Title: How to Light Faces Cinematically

How to light a face in a scene that really makes an impact. Hello everybody, my name is Marco Bagnoli, I'm a cinematographer. Today I'm going to show you a commercial where we have a lot of portrait shots, faces, moments, very intense. But the question is, how do we light a face for different situations? How can we hit exactly the mood that we want? And how do we transfer this emotion back to the audience? After watching this video, you should be able to shoot something like this.
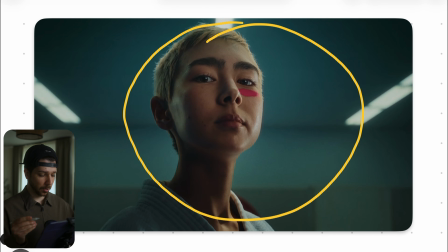(0:26)
So this is the first image we're looking at. And the first thing you probably notice is that it looks very, very good.
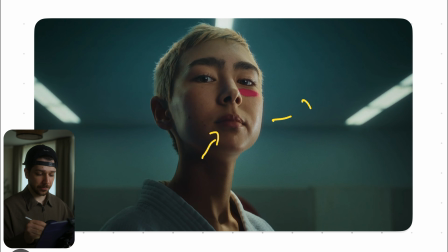(0:31)
We have this little bit of orange and teal feel with this very warm skin tones and cold background. And overall, the whole face, the lighting really pops and feels three-dimensional. So how do we work our way to this look? Let's start. First thing is always we start with the composition.
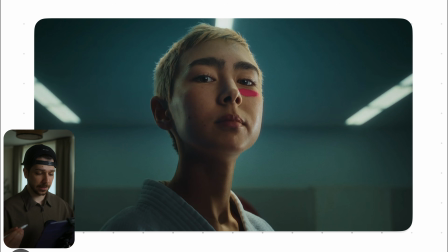(0:48)
This is a situation a few moments before. She was in a fighting scenario, karate or something in this direction, and she won. And now we need this hero frame. Hero frames are most of the time a little bit low angle because this makes the character a little bit bigger and more viewful for the audience.
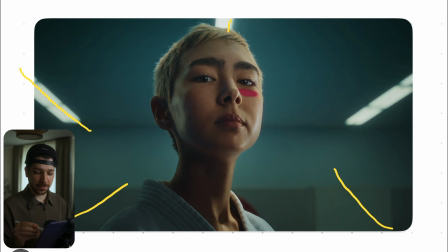(1:06)
And also what you notice is we have this practicals, ceiling lamps, and they have very distinguished leading lines. We always search in a situation like this for leading lines because now our focus should be to 100% on the actor.
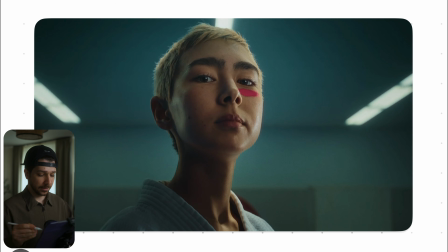(1:22)
So when you have elements where you can put your character, that every line in this image leads to a face, it feels much more energetic and much more controlled. Here's the wide shot situation where I told you before, but we come to it later.
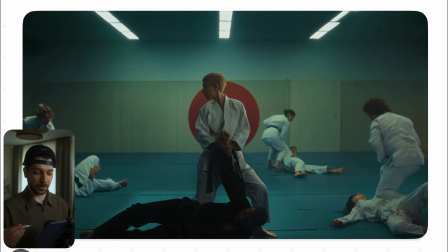(1:36)
I just wanted to show you how everything was settled out in the scene and how we came to this close-up shot.
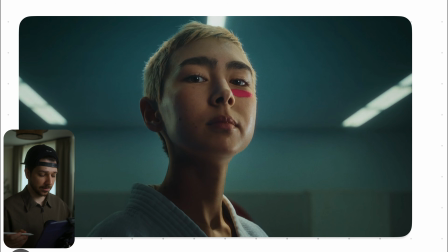(1:41)
The first things we need to decide is where is the light actually coming from? Because we look at the image, we see, okay, we have lights at the ceiling, so there should always come light from this direction. As you can see, we have really nice hair light that separates her from the background and also just a little bit around her neck and her shoulders.
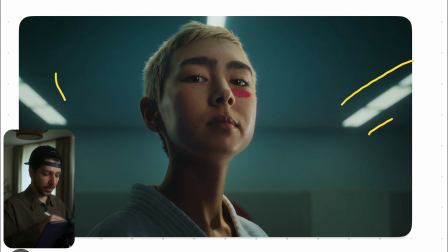(1:59)
So the different ways how we can do a situation like this. First thing I would always do when you don't light the background extra and you just want to keep the ambience light, set your camera, set your exposure exactly like how you want the background,
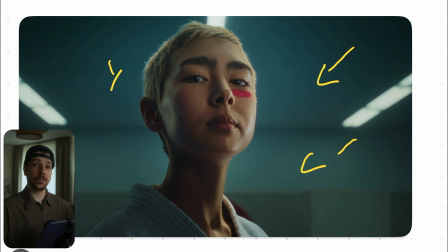(2:14)
how dark you want it to be. When we set this, then you drop your actor in and then you start lighting the face. Because most of the time when you darker the room, the person and face also should be really dark. So first thing, there are actually several ways that you can do. Some people start with the key light, some with the backlight.
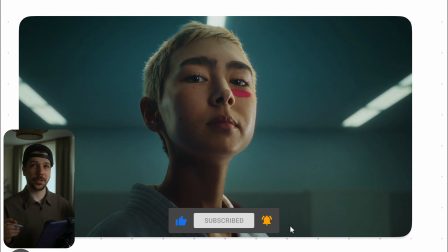(2:31)
It depends on the situation. Situation like this, I think I would go for the backlight first because that's the most natural light in the situation.
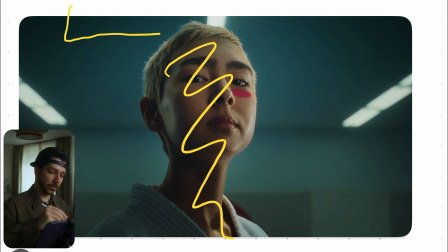(2:40)
So imagine her being completely into shadows and then I would do something like a GVM Z200B zipline light. It's just a small light carpet light where you can put in small and tight places with a grid,
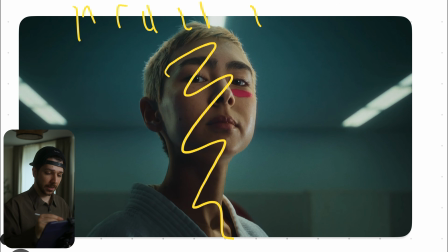(2:54)
and I like this wider form factor because back in the day we only light somehow one shoulder. So when the key light is from the side, we light this shoulder. But sometimes it doesn't look as good. It doesn't even make sense most of the time. So we tend to use a wider light.
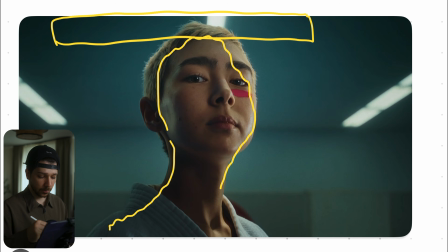(3:10)
So in my opinion, I like to do it and hit her whole silhouette so that she gets a small little halo around her, which makes everything pop a little bit. Maybe a little bit of promise 1/8 into your camera lens so that we get a little bit of more glow.
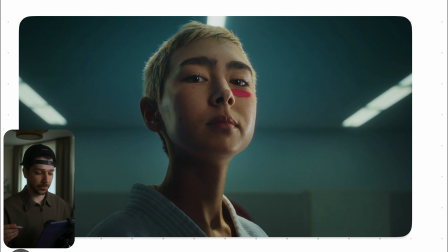(3:25)
And I think that looks for a situation like this very natural and very polished. So the key light. Key light is one or the most important thing. And you have to think about what are the steps of the key light. First things you want to know, light direction. Should it be very centered to the face? Should it be a little bit more from the side?
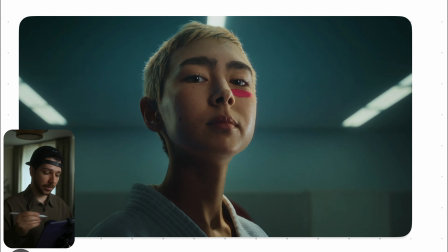(3:42)
Should it be half lit? So these are first things we want to do. In this situation, this looks more like not beauty, but not Rembrandt. It's something in between that area. Because we can see we have just a little nose shadow, so the light is very frontal, it's very high and on a 45-degree angle.
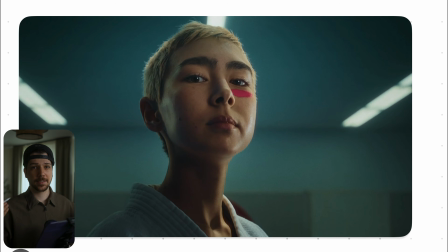(4:00)
You can always think about light as masks or the beauty mask. You know, that's what a lot of people do for their skin.